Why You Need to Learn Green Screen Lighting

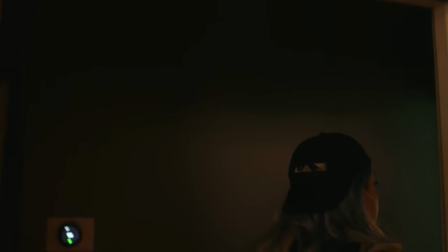I saw him wearing a poncho earlier. Hey, Moses, do you mind if we borrow your poncho?
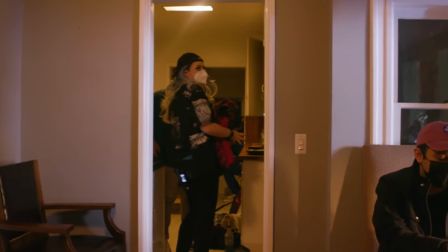Thank you. Do you know what we're using it for? For what? You don't need to know. Listen, you got to work with what you got.
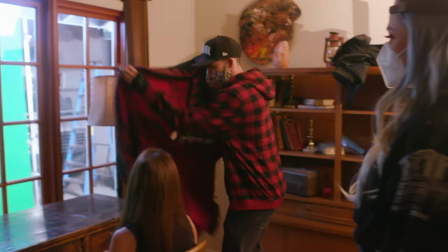What you got and use your brain. What I like about this is that not only does it tamp down on the reflection, it's just a really cool pattern.
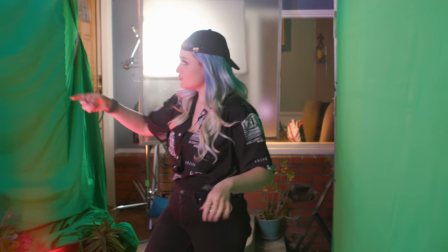The little adjustments here, of course, we've kept this the same. We moved the CRLS up to the middle of the window,
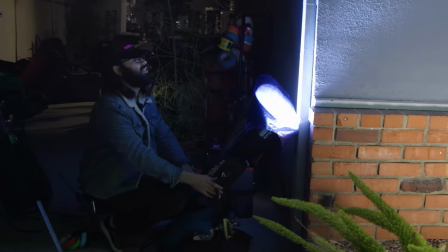and we have a 600X that has CTB doubled up because the moonlight in that clip looked bluer.
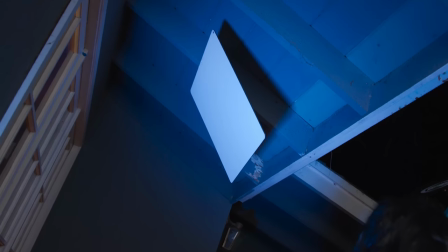So I want to imitate the moonlight in that clip. And that is pointing directly at the CRLS.
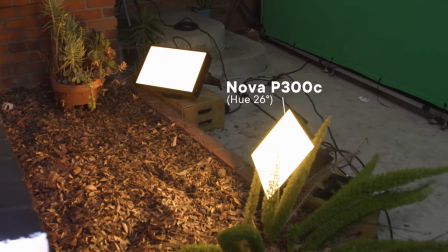And these are our beautiful lights of Venice.
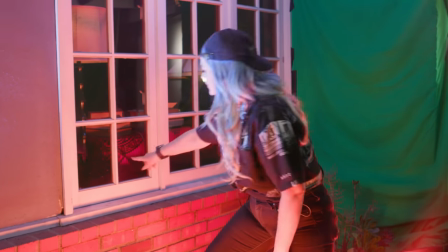What's not so great is that it's picking up on all of these little imperfections in the glass,
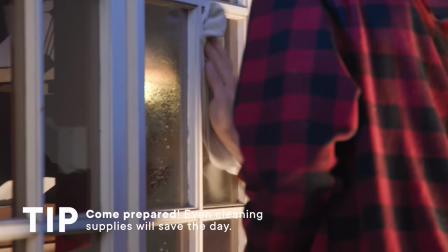even though we cleaned the glass, they come from years of bacteria and heat. Things like this, we can mask out. No problem.
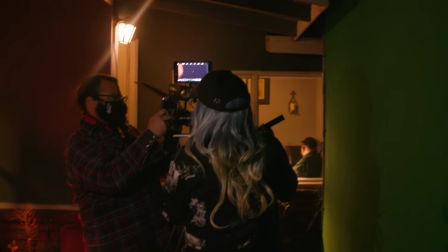I wanna add a little bit more to this scene, so I wanna do the reverse, actually, and we're gonna use one of my favorite techniques.
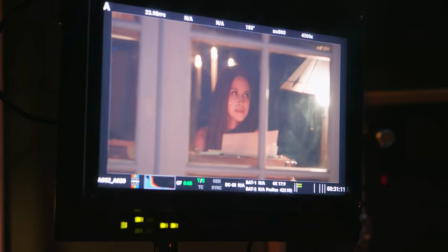Can't wait to show you. Removing the camera and shifting the green screen over, but of course, we're confronted with the bane of every cinematographer's existence.
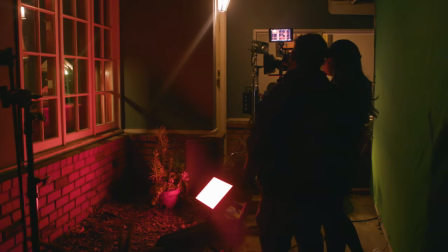So before we had these novas, but the problem is when we're shooting from that side of the window, we're going to have reflections. Instead, we're going to take tiny little MC lights and put them over here. Those are the lights that are going to act on her face.
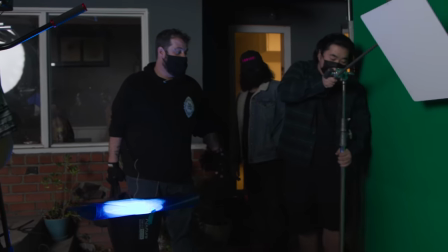We looked at the rest of the shot with the lighting that we set up previously, but there was just one little problem.
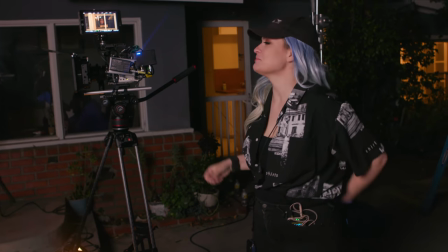I tried really hard to make the moonlight work. I did. I truly did. But this moonlight canceled out this Nova.
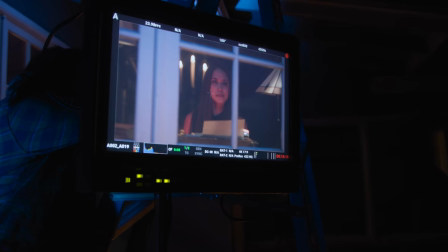So that front window pane, it was very bright and white. And we did everything we could. So it's gone. It's out of here. And I think the shot looks better.
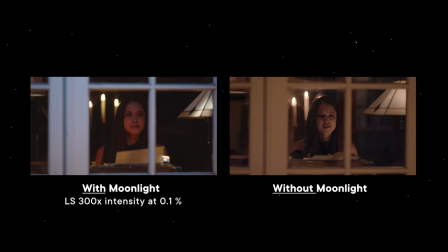What do you think? This is with the moonlight and this is without. Let me know in the comments.
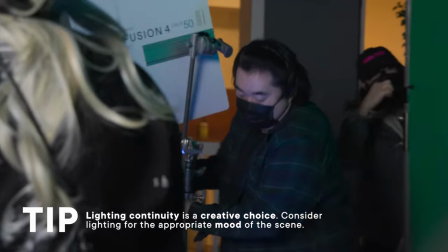Even though you might think it destroys the lighting continuity, it goes to show that the audience will never notice and you can get away with it if the shot looks really good.
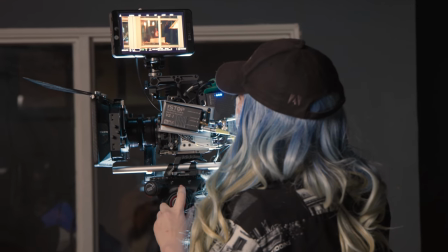All right, let's shoot this thing. Let's go.
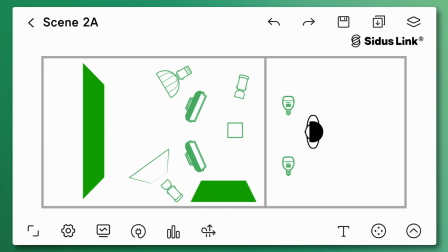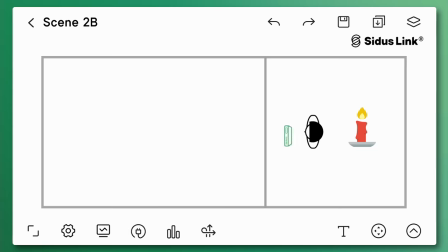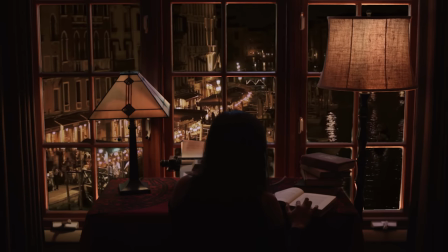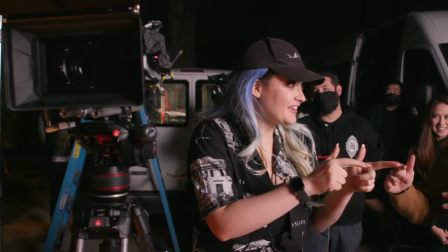We finished, I think. Yeah. That's a wrap. That's a wrap. We're trying to be quiet. It's really late. We're trying to whisper because the neighbors are aware of our presence. But there's something we can't forget to do now. Yeah, we're going to do one last thing. Listen, if you have any questions about filmmaking, if you have something that you want us to answer, I mean, try to stump us. Who knows? Exactly. Anything filmmaking related, film set questions, even questions you have about this episode, leave them in the comments. I have this bag that doesn't have unbleached muslin, unfortunately, it has the comment questions that we've prepared. This is the perfect bag for this. All right. A 12x bag, of course.
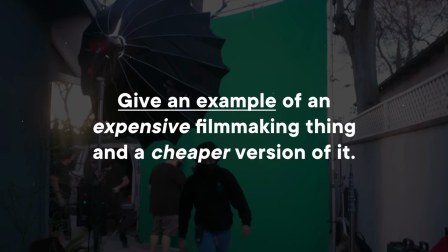So the question is, give an example of an expensive filmmaking thing and a cheaper version of it. Hmm. I think we just kind of used one, right? A green screen and then the cheaper version of a green screen. I would say, you know, we used a lot of these CRLS reflectors, these expensive sheets.